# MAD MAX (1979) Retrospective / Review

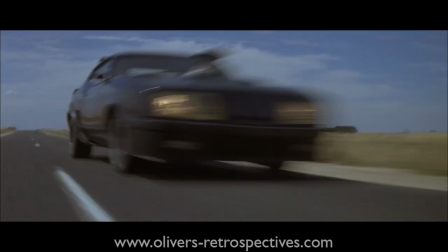Very professionally done, despite its crude nature and filming methods. The movie has themes of friendship, tragedy, and revenge all happening in this hostile world.
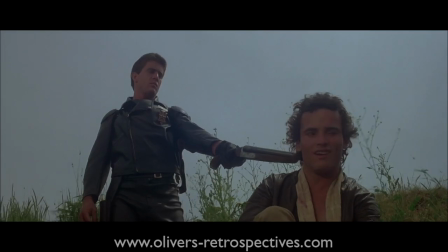Revenge is very much its main theme, however, as Max is driven over the edge to hunt down and kill Toe-Cutter and his gang by the murder of his friend and family.
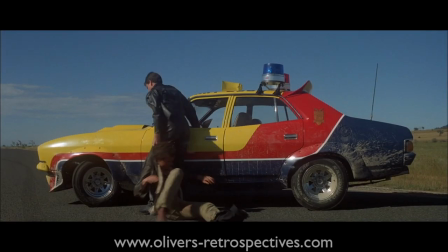The story is pretty straightforward, but for me it doesn't really hold itself together to tell a smooth and overall satisfying experience.
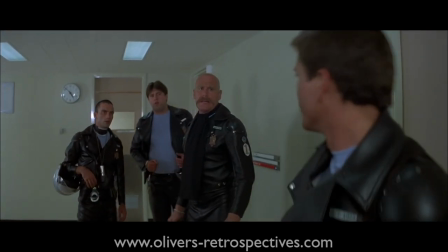This is not to say I don't like it, far from it, but it feels a little unfocused and all its attention is on the action. The DP nicely put it as a script in moments, rather than an actual story.
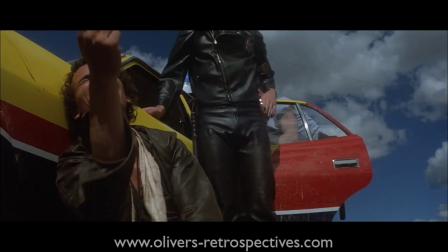There are odd plot holes and things that aren't made entirely clear. The gang leave Johnny at the side of the road after they attack the couple.
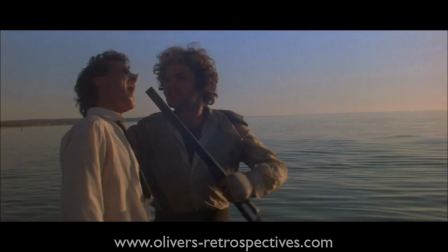Then Toe-Cutter wants Johnny back after he is arrested. Maybe they left him due to his crazy-like behaviour, but it isn't made clear why they decided to do that.
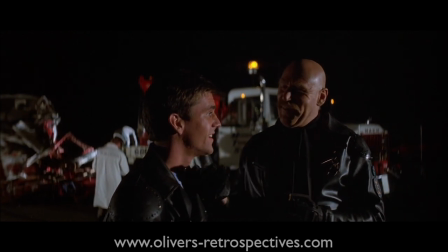What is consistent, however, and clear is Max's story and his overall arc in the movie.
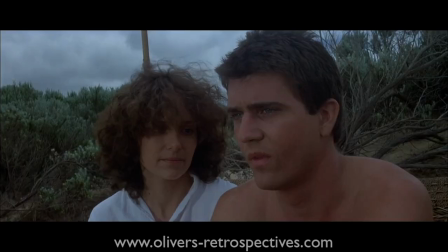We see a confident guy who begins to struggle with a job and needs to get away after the loss of his best friend.
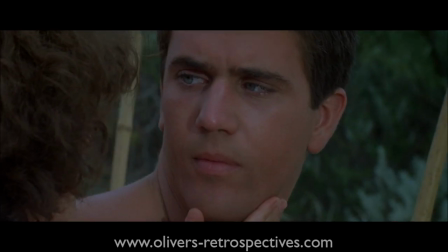He warns his superior that he'll go crazy if he stays on the road any longer.
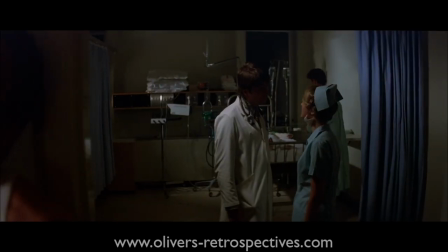He's finally pushed over the edge by the loss of his child and his wife being badly injured, and becomes Mad Max.
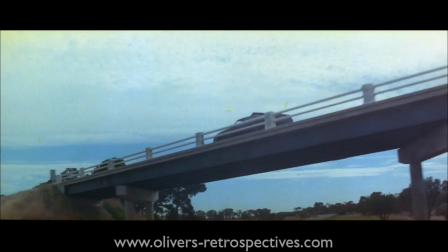This is for me when the movie becomes really interesting. I like how Max is hunting down the gang and eventually finds Johnny to get his revenge.
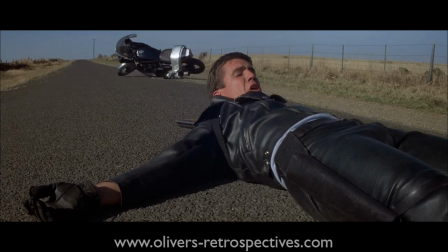I think there could have been more of a face-off between Max and Toe-Cutter, as Toe-Cutter is taken out pretty quickly once Max is on his tail, but this is a minor nitpick.
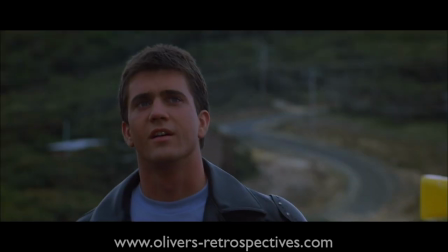Mel Gibson looks totally cool and calm throughout the movie. He easily falls into the role and deftly portrays the emotions the character required.
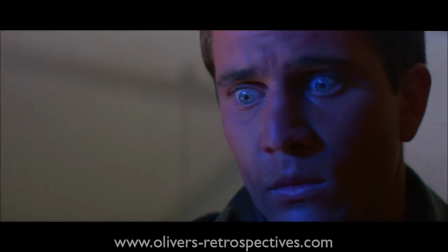He shows the anger, the loss, and the love of his friends and wife, hitting all the emotional beats effortlessly.
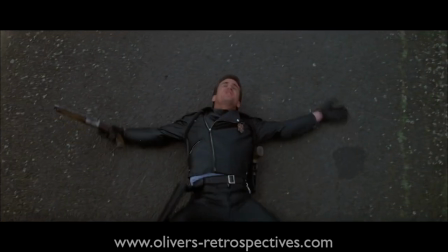When he gets shot by the gang and falls to the ground, seeing him struggle to stand up and slowly crawl to his car looks so real.
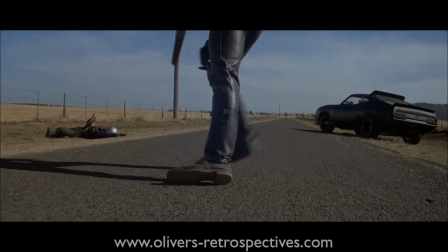Mel makes it look very painful, and shows even his acting skills on a physical level are to a high standard.
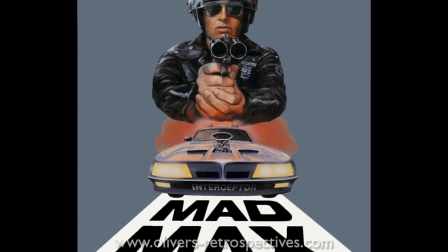If I'd seen the series in order, I would probably have a stronger appreciation for this film,
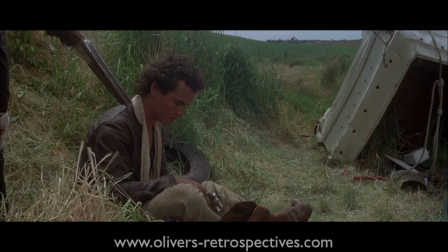but in the situation I'm in, with it being the last one in the Mel Gibson trilogy I watched, sadly I find it the weakest of the series.
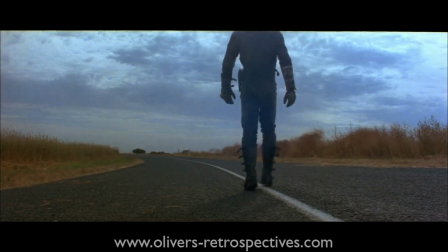Now, there's not a huge drop-off in its level of quality.
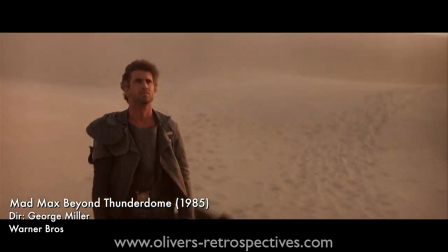Thunderdome has its problems, but there are stronger themes and ideas in that film, whereas the 1979 film doesn't have a full, clear vision.
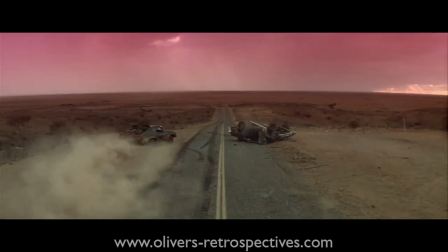I like the world George Miller created for Mad Max 2.
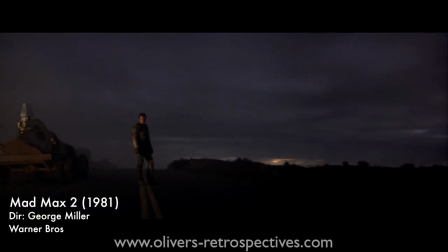George had not intended to make a trilogy at the time, and he never planned a follow-up to Mad Max, so when it came to doing a sequel, they wanted to try something different.
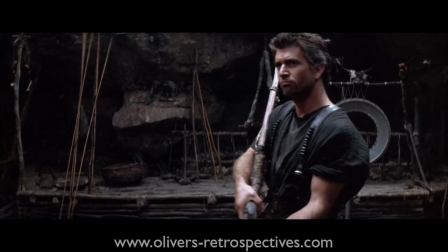Each one, therefore, has a loose connection to the last, but there wasn't that intention from the outset in an official capacity.
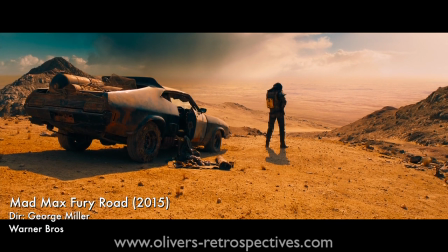Even in regards to the latest one, George says it's set after Thunderdome, but there are moments in the film that don't make that entirely clear.
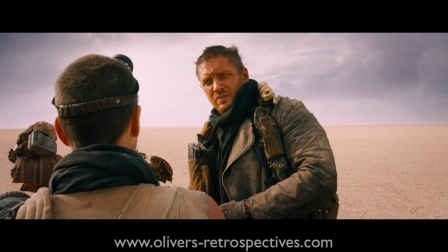Despite saying all this, I would still recommend the first Mad Max.
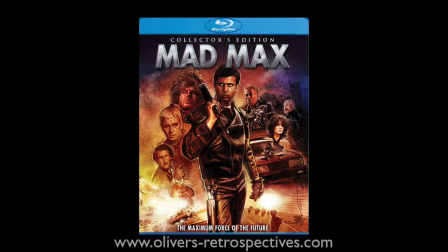It's easy to get hold of if you haven't seen it, it's available in box sets, and more recently a Shout Factory Collector's Edition Blu-ray, which is the one I would recommend.
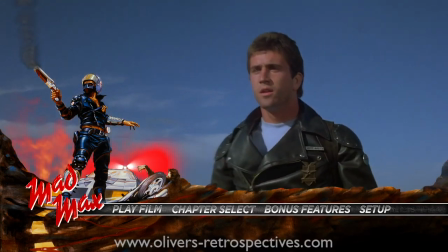It contains a decent amount of special features, and presents the original sound mix in 5.1 DTS audio. It's not a brilliant new mix, however, but gives you the option to have the Australian version or US dub, depending on your preference.
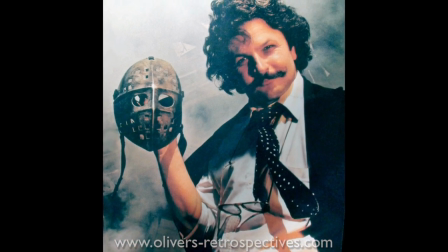In light of this being George's first feature film, I'd say that he pulls it off and demonstrates his skills behind the camera with a slick visual style.
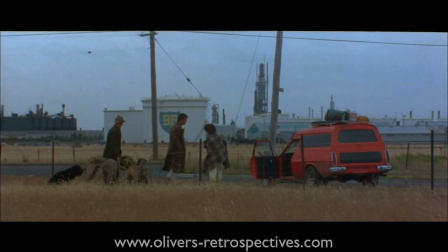The majority of the shots have a great industrial backdrop, which creates an unfamiliar setting,
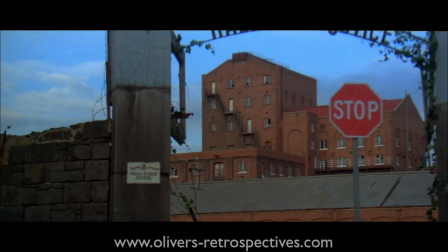and the editing is top-notch with a great use of cross-dissolves as he cuts from one location to another.
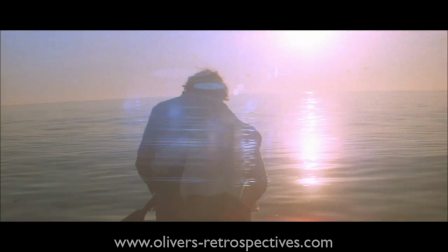It shows off his energetic style, but also shows that he can do the quieter and more tender moments.
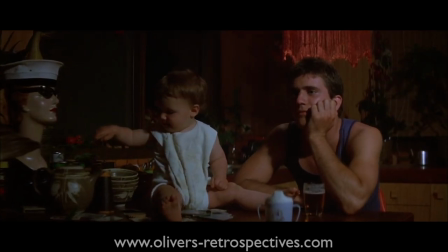As with all directors who move from short films to feature films, it's never a smooth transition, and Mad Max definitely has those issues with its storytelling.
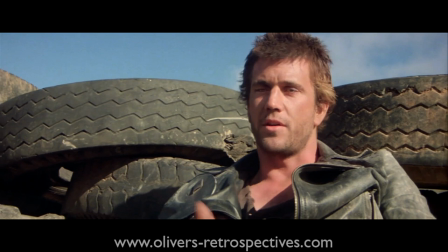Come Mad Max 2, George is totally confident in his ability as a visual storyteller and filmmaker.
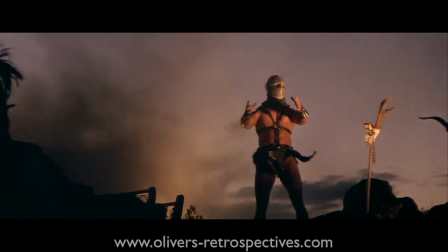Mad Max is a B-movie with aspirations above its station.
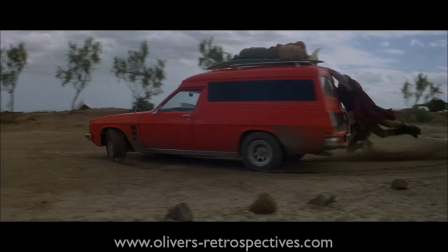Its crudeness complements it, but ultimately it's not a perfect film, and not entirely original.
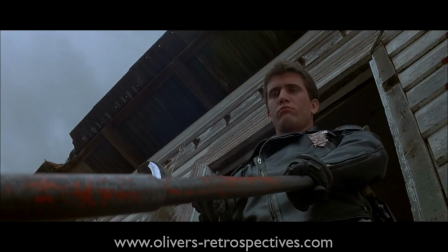It's a great piece of Australian cinema,
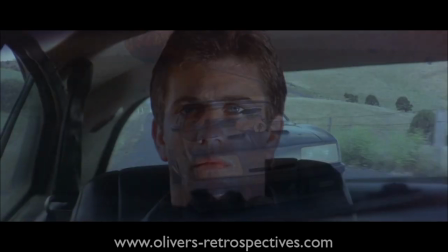and it gave us a preview of the new talent coming from Australia that would eventually make it to Hollywood and flaunt their skills on a bigger scale.